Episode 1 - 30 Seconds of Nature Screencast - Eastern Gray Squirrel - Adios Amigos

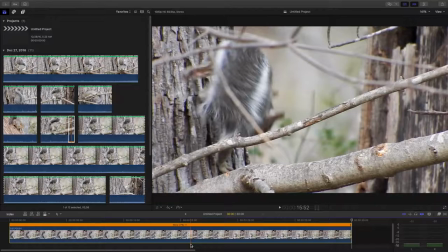If I'm just showing the effect of a photograph, and then as you're looking at the photograph for an instant, kind of absorbing what's in that photograph, then
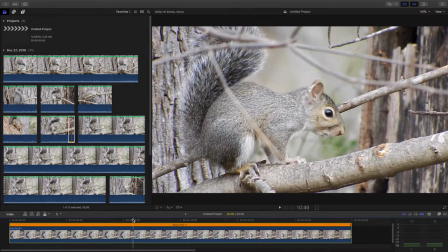that surprise of the motion there. Oh, I'm not looking at a photograph, I'm looking at video. It takes them almost 10 seconds. So it's a photograph for 10 seconds, although you can see him breathing and his heart pounding a little bit.
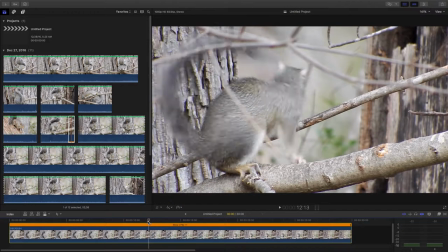But then he jumps away. So we don't need to stabilize.
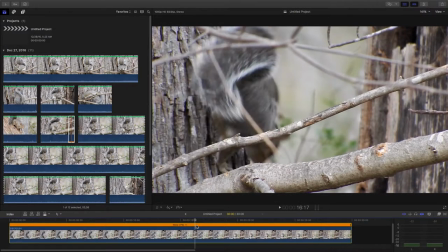We've taken the audio off. What else do we need to do here?
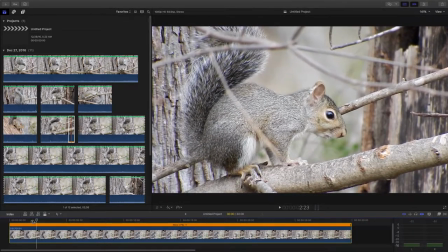We could, you know, the composition here, he's sitting off to the left a little bit, and there's more of nothing on the right. His tail's up behind some tree branches, and he has an unfortunate branch right in front of his body.
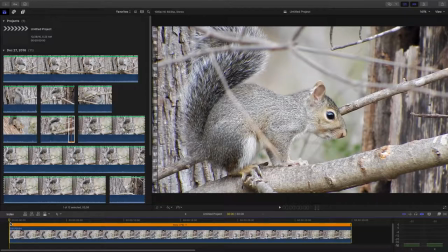But when you're out in the middle of the woods, sometimes you have that. So let's do one more thing here. I'm going to
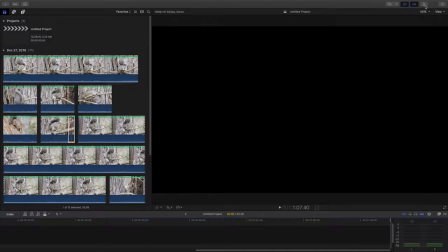turn on a set of tools here,
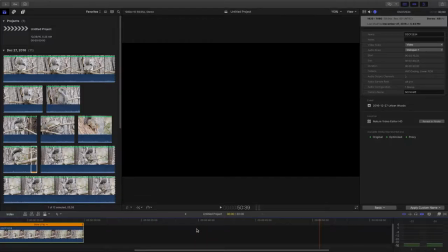and let's get some video on the screen.
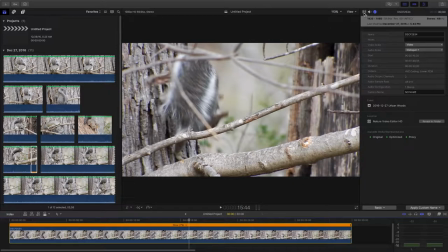Move the playhead there, and what I'm going to do is I'm going to look at the video.
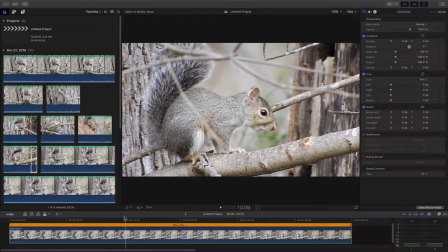Let's move the playhead so we can see him sitting there. There we go. And now we're going to crop it, so just like a photograph, video can be cropped.
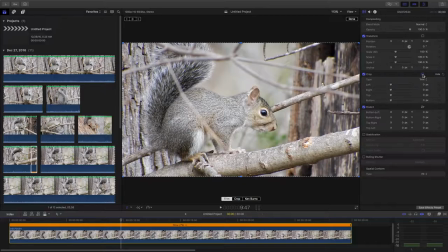And just like a photograph, when you're viewing the photograph, you can even apply the Ken Burns effect, which takes a still-looking picture and adds motion to it.
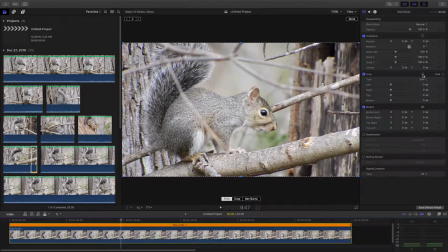Almost like you're watching video, only it's a still picture. And let's try a little Ken Burns here. Now, when we go to apply a Ken Burns effect, we have to have
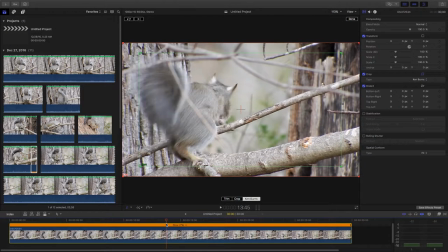the playhead somewhere on the video where we can get a sense for where we need to put the start and end points of our video. So we can grab two different things.
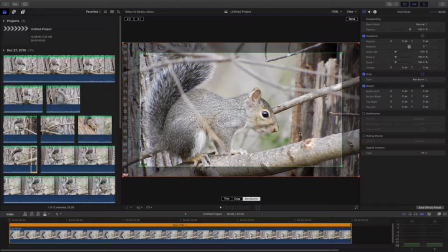We can grab the start window, you might say, and that's what we see when the video starts. I want to get his whole foot in there. His tail's already obscured.
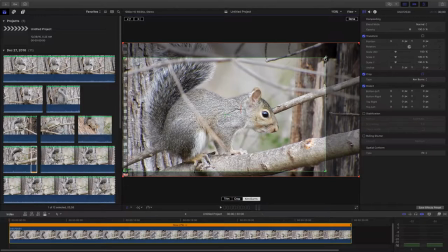And I want to maybe just make it a little bigger. We want to be able to see his tail and the direction he goes in.
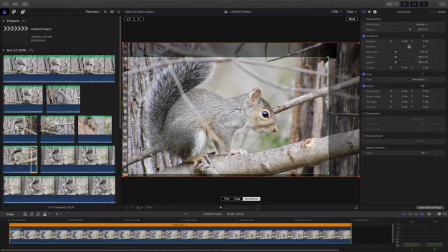All right. So now we have, that's the start part of the video. And
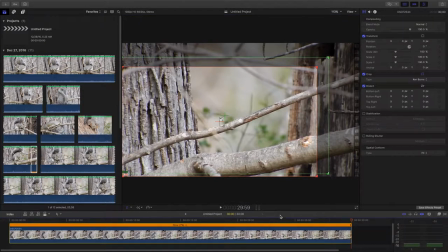let's look at the end part of the video. It jumped here. And we really want to see
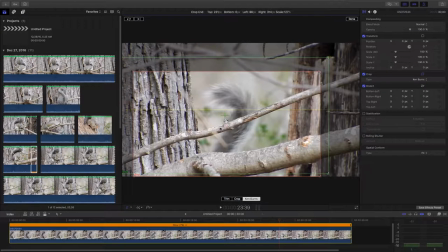his tail sort of give us a wave goodbye there. And we'll center it a little bit.
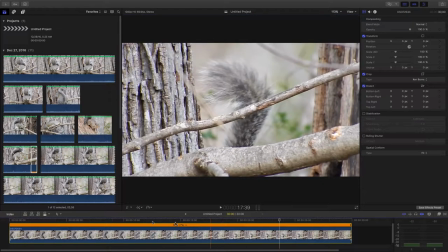And let's go up and hit done, and let's actually view what we've created here now.
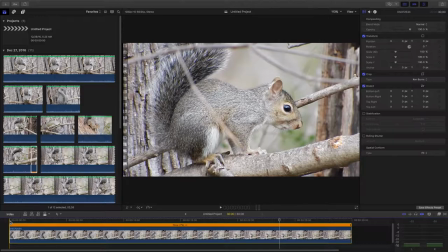This is not going to be much motion, but what I did has the effect of cropping it a little better, taking off some of that space on the right that we didn't need, and focusing a little on that waving tail at the end. So let's look at what happens here. I've got my still photo.
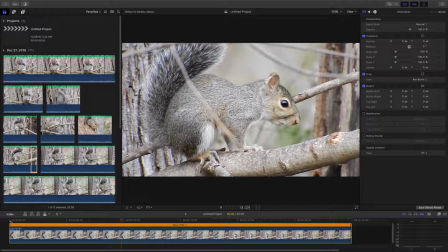They're looking at it, but he's breathing, he's moving, and all of a sudden he jumps.
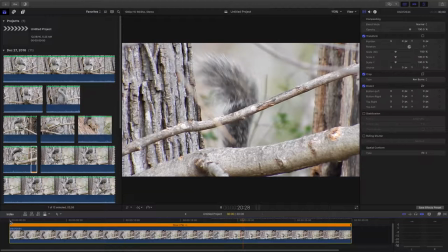And he goes down the tree, and there's that tail right in center frame.
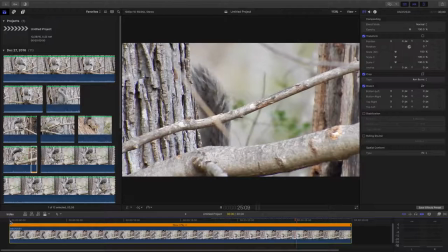He's going to wave it, and he's off.
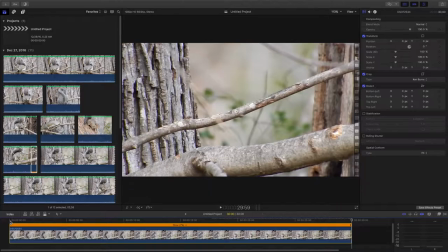So little motion in that Ken Burns effect that you barely notice it.
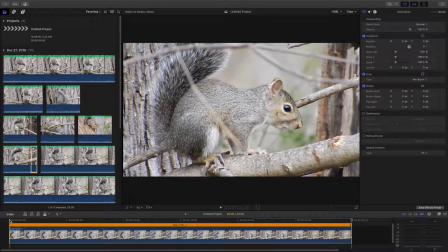But if you rewatch the video again, and let's play it, upper right-hand corner, you can see kind of the corner of the frame, and you can see it moving.
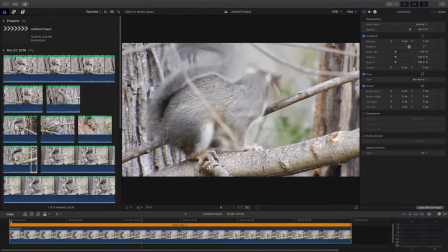So ever so slowly in that 30-second time period, it's zooming in.
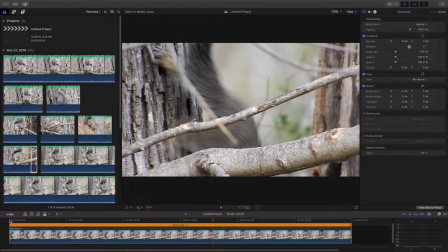It's kind of moving the frame so that at the very end, we're kind of zoomed in on the tail,
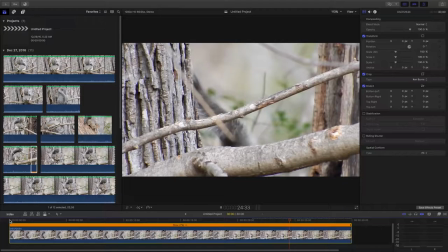and we're going to see it wave, and away you go.
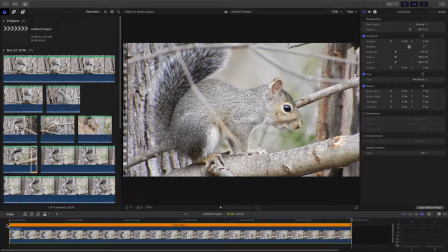Our video is almost done here now, so let's do one more thing.
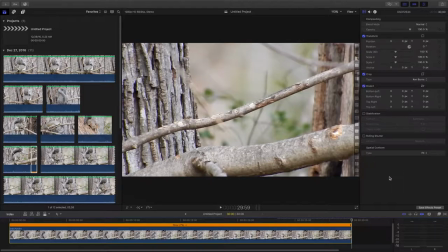We want to apply
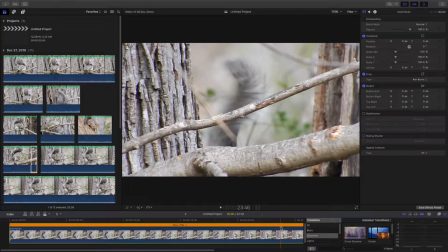an effect at the end of the video. Let's get it so we can see the end of the video right in here.
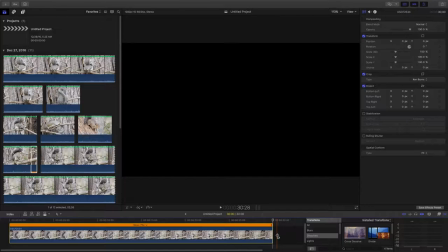He leaves, and at that point we want to add a dissolve,
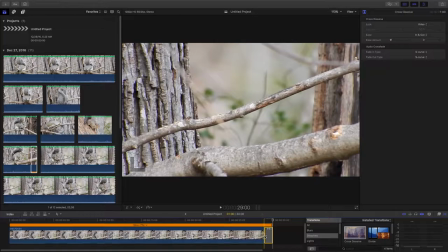and when we add that dissolve, the effect is it's going to go to black.
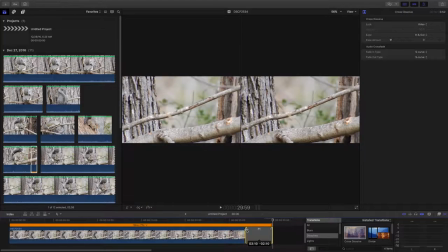And what we want to do is we want to see that wave, and then we want it start going to black.
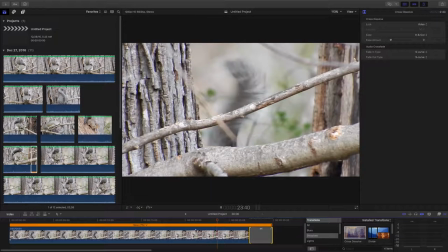So let's play that now and look at it. The squirrel is waving at us.
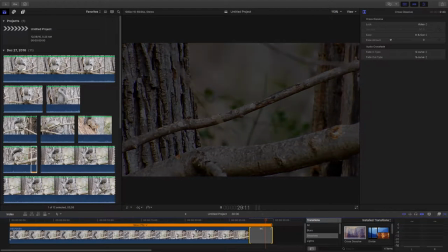Away he goes, and it just instantly starts going to black.
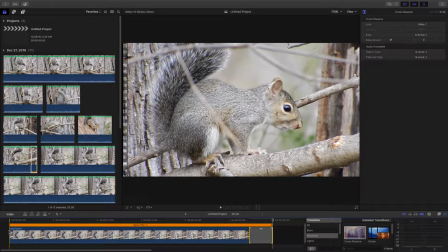Okay, so let's look at the entire video here now. And we can see him sitting. It's a photograph.
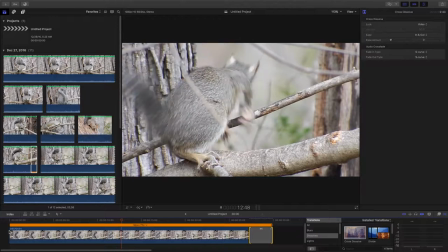Oh, it's not a photograph. It's a video. It's slow motion.
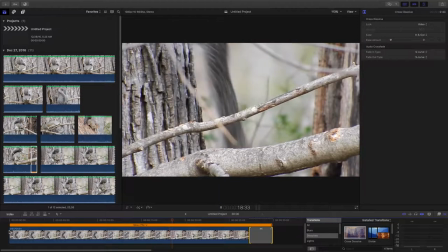Cool. He's jumping over the obstacle. Oh, he's going down the tree.
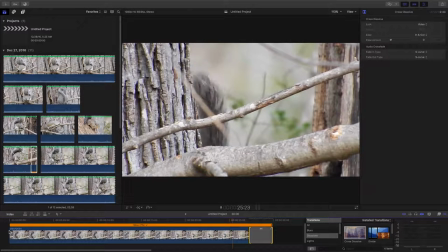Okay, he's going to wave his tail. And that's our little video clip.